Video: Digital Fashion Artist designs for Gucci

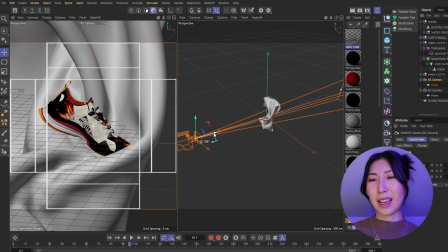And this was more like the angle that I wanted. I wanted it to be I wanted the shoe to be slightly off the side, and so you can see the front a little bit,
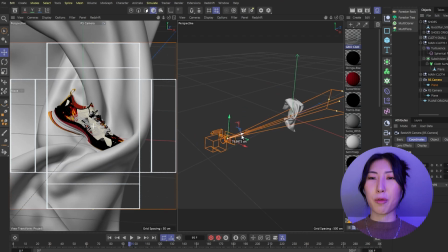see the side as well, and then also the cloth kind of wrapping itself around it.
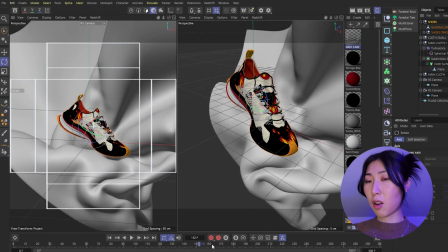I had to be extra careful though to make sure that the cloth did not intersect with the shoe and make sure that they
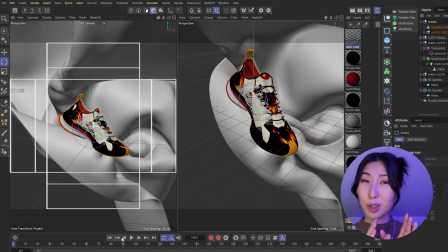were quite separate and made sure that the shoe is the main hero that everyone looks at.
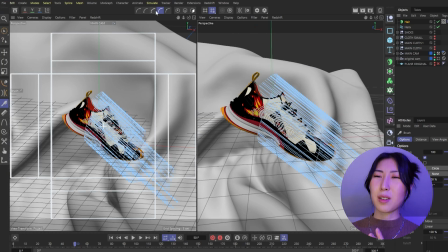Then I decided that I wanted to add these kind of follicles swirling around the shoe,
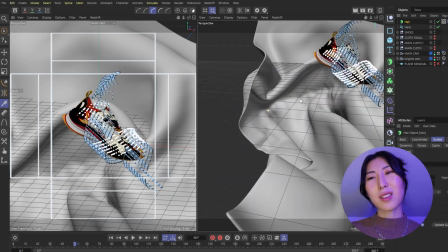and actually it looked really nice as a still,
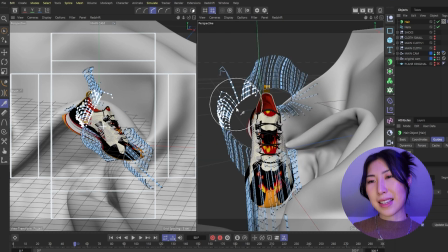but the more and more I worked into this kind of follicles just kind of floating in the air,
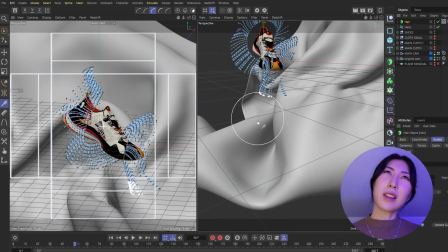the more that I didn't like the look of it. And I think I think the issue wasn't actually the look, but more so the animation at the time.
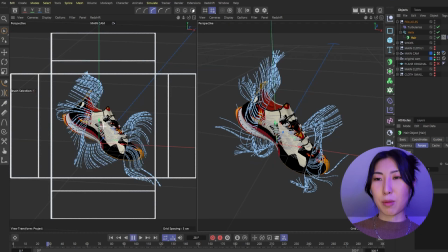So this is me grooming it right here, and I was just grooming it into place. Played a bit with this wind simulation, the speed, with the turbulence as well. And actually it looks pretty sweet, but for some reason at the end I found it quite
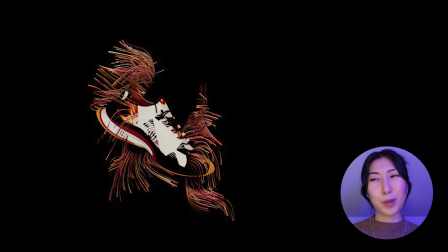distracting and also obstructing the shoe a little bit, and I thought, you know what, the star of this animation is really the shoe.
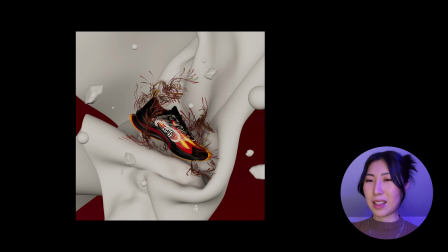I don't think I should really obstruct it in any way, and so I decided to take it out in the end.
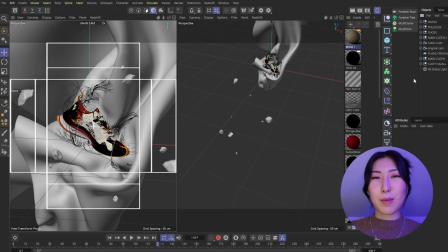Then I moved on to adding objects in the scene, the fragments of pieces that were orbiting the shoe. I decided they would actually be orbs and also rocks, and also I think that was it. Let me see. I think that was it.
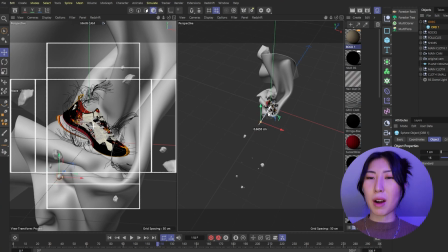Orbs and rocks and a ribbon, like these fabrics just like going around, but I had to position them first and make sure that the composition looked good.
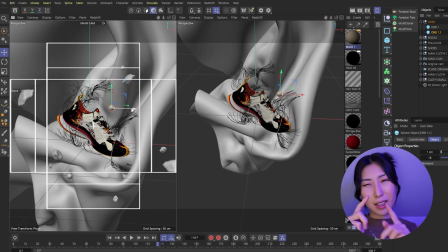You guys can also see that I've got these like square rectangles here for the camera,
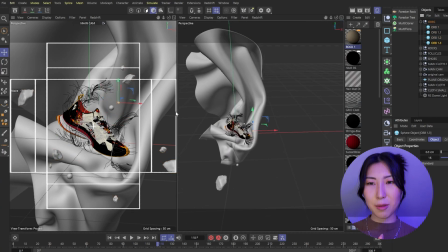because the idea was that I was going to render one scene out so that you can repurpose it for different points in social media.
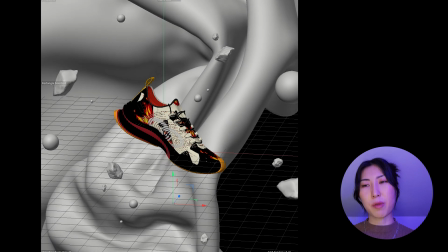So just to show you guys a bit of the animation test, the first one with the cloth here and with the objects being static,
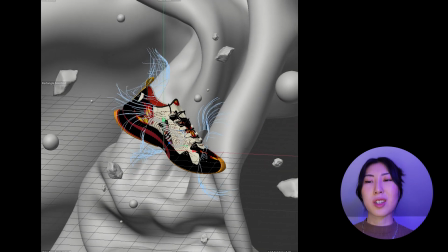and then next we moved with the follicles, which I didn't use in the end, but it looks so good here.
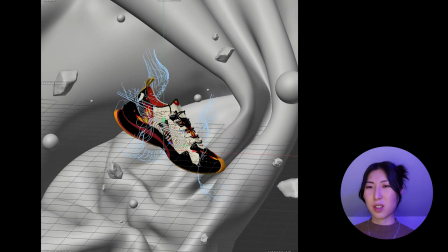It really does, it looks so soft, and this was the feeling I wanted to emit, this kind of soft, flowing movement.
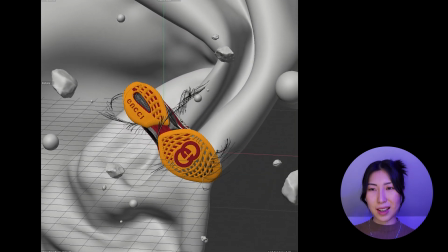And then here we are rotating the shoe, and of course that changed the movement of the follicles as well.
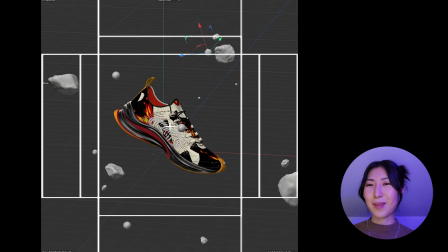Almost like it's underwater in a sense. And then I animated the objects to orbit around it, to flow around it here.
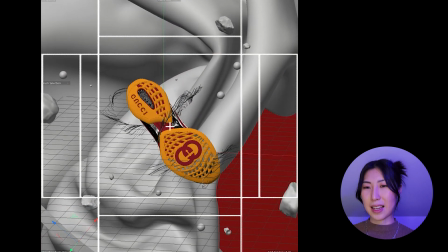And finally adding that all together as a test. And I think in this version there is the ribbon here, you can see in the bottom left corner.
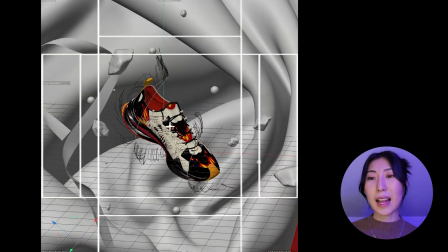And so I took it step by step, all the elements I added slowly to make this final piece. Once the animation and the positions were set, then it was time to move on to texturing. And if you guys know me, you would know texturing is my favorite part of 3D.
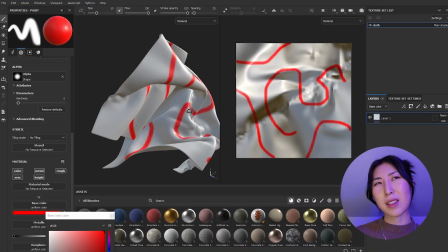And so I jumped into Substance Painter, and I used Substance Painter Live Link to jump in between Substance Painter and Cinema 4D,
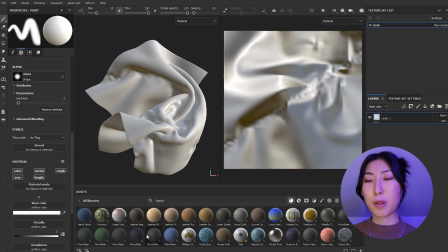and it's just a breeze to work with because I can check back and forth from Cinema 4D to Substance Painter how the look will look like,
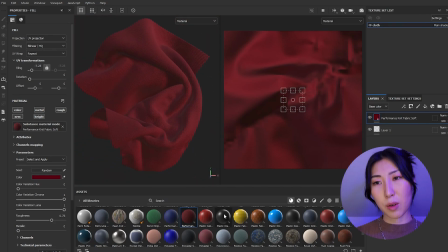and it will update instantly as well. My style is very graphic design based.
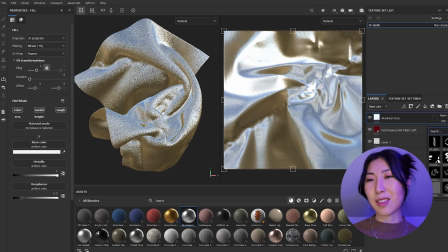As my background is in graphic design, I like to use geometric shapes, bold colors, and for this piece I really wanted to let the fabric shine by itself.
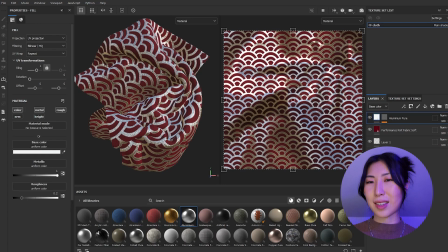I didn't want too much on it, but just enough so that you could see a bit of my signature style.
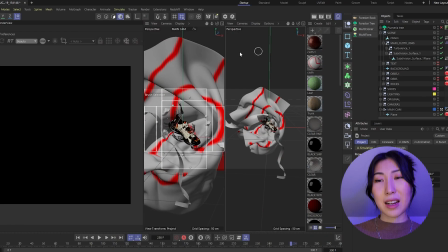And the best thing about Substance Painter is that you can paint onto it directly. You can actually, you know, utilize, I don't know, a tablet for example.
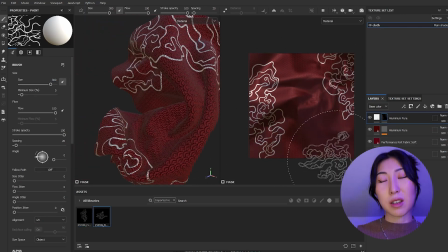You could draw things on there, take it away, you can draw it on it straight away onto the 3D assets.
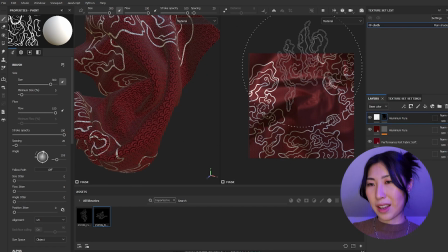It's probably one of the reasons why I love Substance Painter so much.
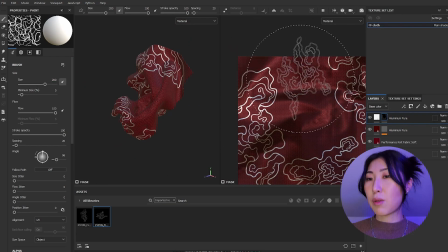But you can see here I'm playing about with the placement, with the clouds that I drew on my iPad.
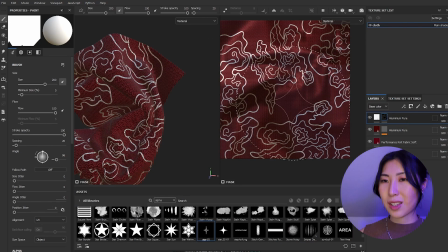I imported them into Illustrator, and now I'm using them as a mask in Substance Painter.
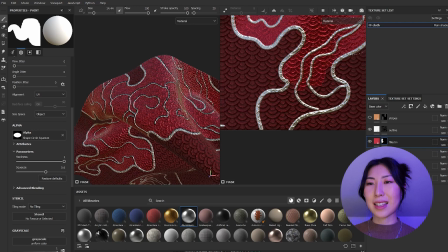And then we finally get to painting the areas, and this part is very manual. I'm actually painting it by hand.
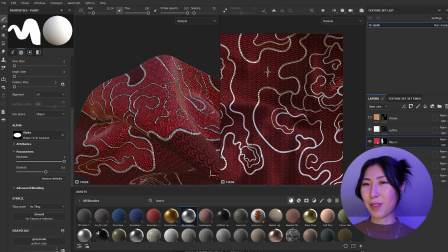It took some time, but when I'm doing stuff like this, I usually put on some music, a podcast, or I put a movie in the background so that I can listen to something whilst I'm doing my work.
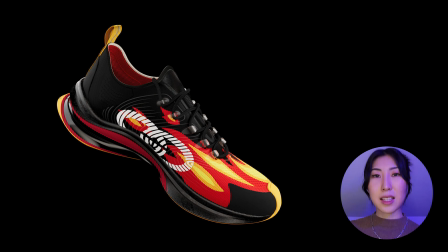So the end texture for the shoe looks like this. I had to retexture some parts to make it look like the shoe in real life.
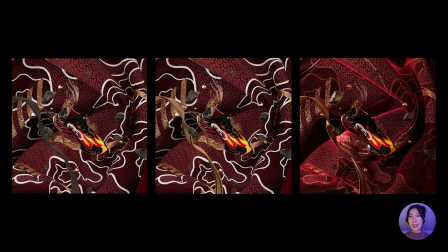The actual scene turned out more like this, and you can see the first two scenes here where the lighting is like a general HDRI, it's like just very plain white lighting. And you can see in the last one, that's where I start playing with a few area lights,
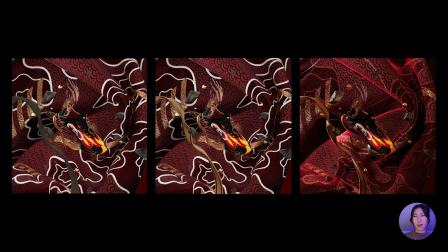adding a bit of red area lights probably from the side or in the back, and you can see those highlighting the cloth really beautifully there. The only issue here, and you can see this now with the follicles, they are definitely, I would say, in the way of the shoe, and I really wanted to make the shoe shine.
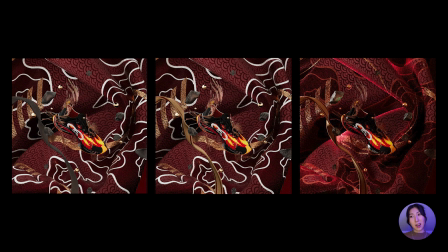So, you know, after seeing it and playing with the colors and the lighting, I decided to take the follicles away at this point.
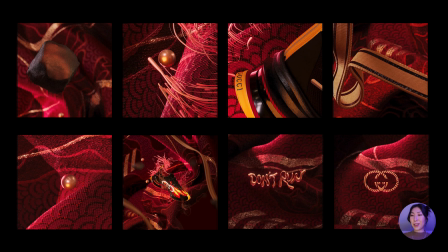Then aside from the main hero image and the main hero animation, which you guys just saw, I also had to visualize the other shots that were going to be in this piece, and these are the shots that I worked with as a draft, just to show the clients what is going to be shown in each shot.
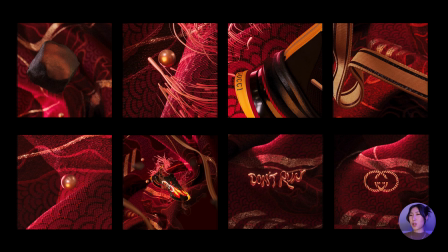You can almost see like a traveling, like a slow reveal of the shoe, like little peaks of the shoe here, and that's what I really wanted to do. You know, within 15 seconds you like little peaks of the orbs, of the rocks, a little bit of the shoe, of the ribbon, until finally you get to see the full piece near the end. After these shots were approved, then we moved on to working on the logos.
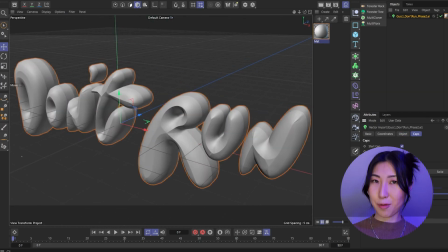So the first one was Don't Run, and the second one was the Gucci logo itself. So with this one, we went through a few iterations with the Don't Run logo.
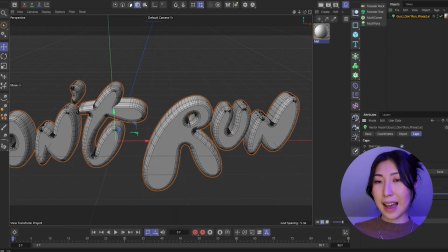It started off like this, almost like a bubble type writing. I also had to find a way to animate the Don't Run logo to transition from Don't Run to the Gucci logo,
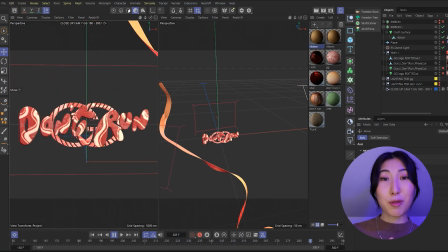and I did that by using a ribbon transition just swiping across the screen here. This was one of my first drafts with the logo, and in hindsight, now that I look at it, although it's got the fabric texture, it kind of relates back to the cloth texture at the back,
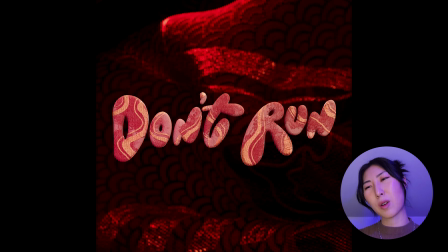it kind of doesn't feel cohesive. Maybe it's the color palette here, but I decided to switch it up in the next one here, where it's got more reference to the shoes design,
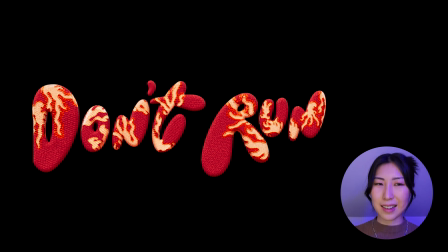the fiery hot design there, and I think that works a lot better for this logo.
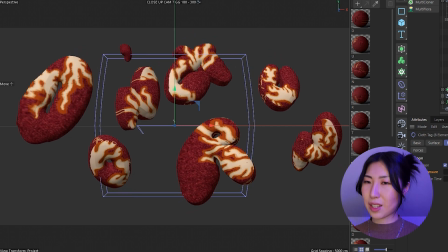I tried animating these logos in different ways,
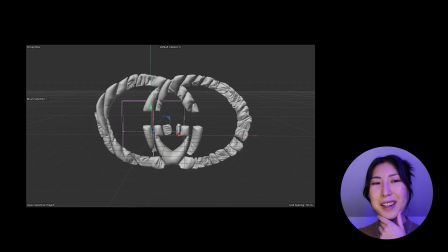and it took us a few times to get it right before we finally decided on this and this.
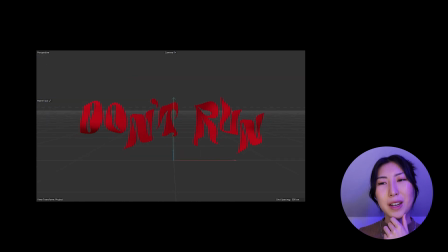And it's interesting because we went back to the cloth idea, but more so like a soft cloth waving in the wind, almost like a flag when the wind blows and it softly, you know, undulates under that wind.
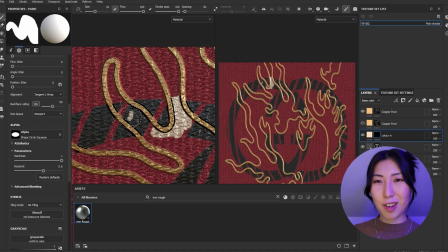And when the animation was approved, then I moved on to texturing again in Substance Painter for the logos.
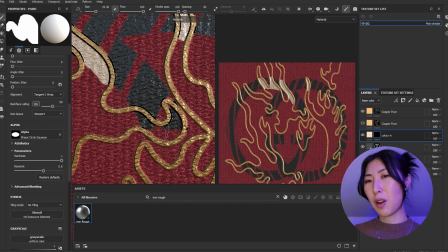And you can see here a lot of it is very manual.
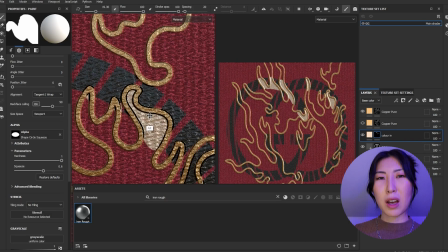I'm just painting my way through, and actually it's probably why I took so long with it, because I had to manually paint everything.
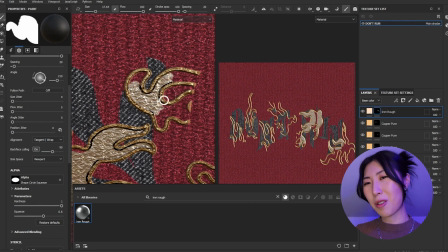I find painting really therapeutic. It takes a long time, but it's very therapeutic to do. Let me know if that's just me or if you guys feel that too with Substance Painter.
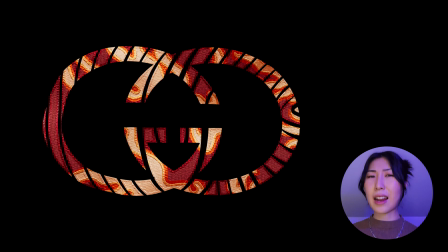After texturing was done, the lighting is done, animation is done, so all of that was finished. We moved on to rendering, we rendered out all the scenes, and finally, once I edited it in After Effects, the animation looked like this.
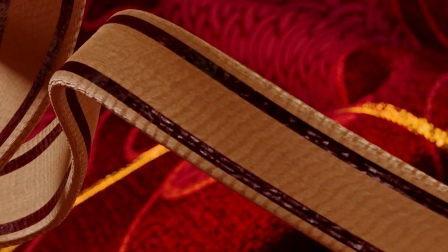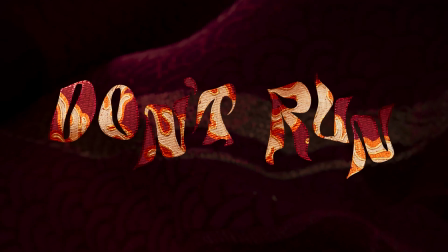And that was the piece, and it's actually one of my favorite works to date at the moment. It's just, in terms of the storytelling, the animation, the colors, my goodness, the textures I love as well. So I hope it gives you guys a better idea of what I usually do when I'm creating an animation, especially for brands and collaborating with brands. Thank you so much, Gucci, for this opportunity, and I hope you guys enjoyed this video. Let me know if you got any more questions in the comments below. Let's keep in touch via Twitch, Discord, and Patreon, and I will see you guys in the next video.
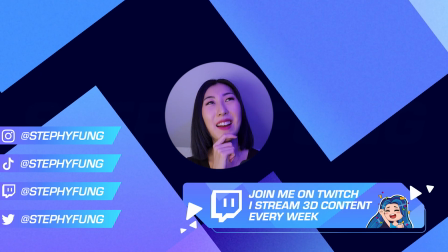So you made it to the end of the video. Thank you so much for watching, and I've got a few channels for you guys if you guys want to like stay in touch, know the latest updates.
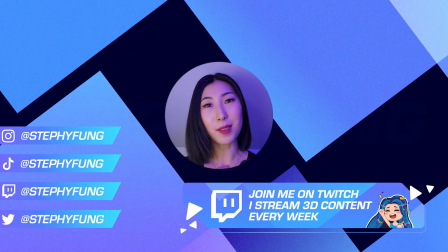We've got Discord, check it out. I have my own personal one, and I've got a 3D education one as well.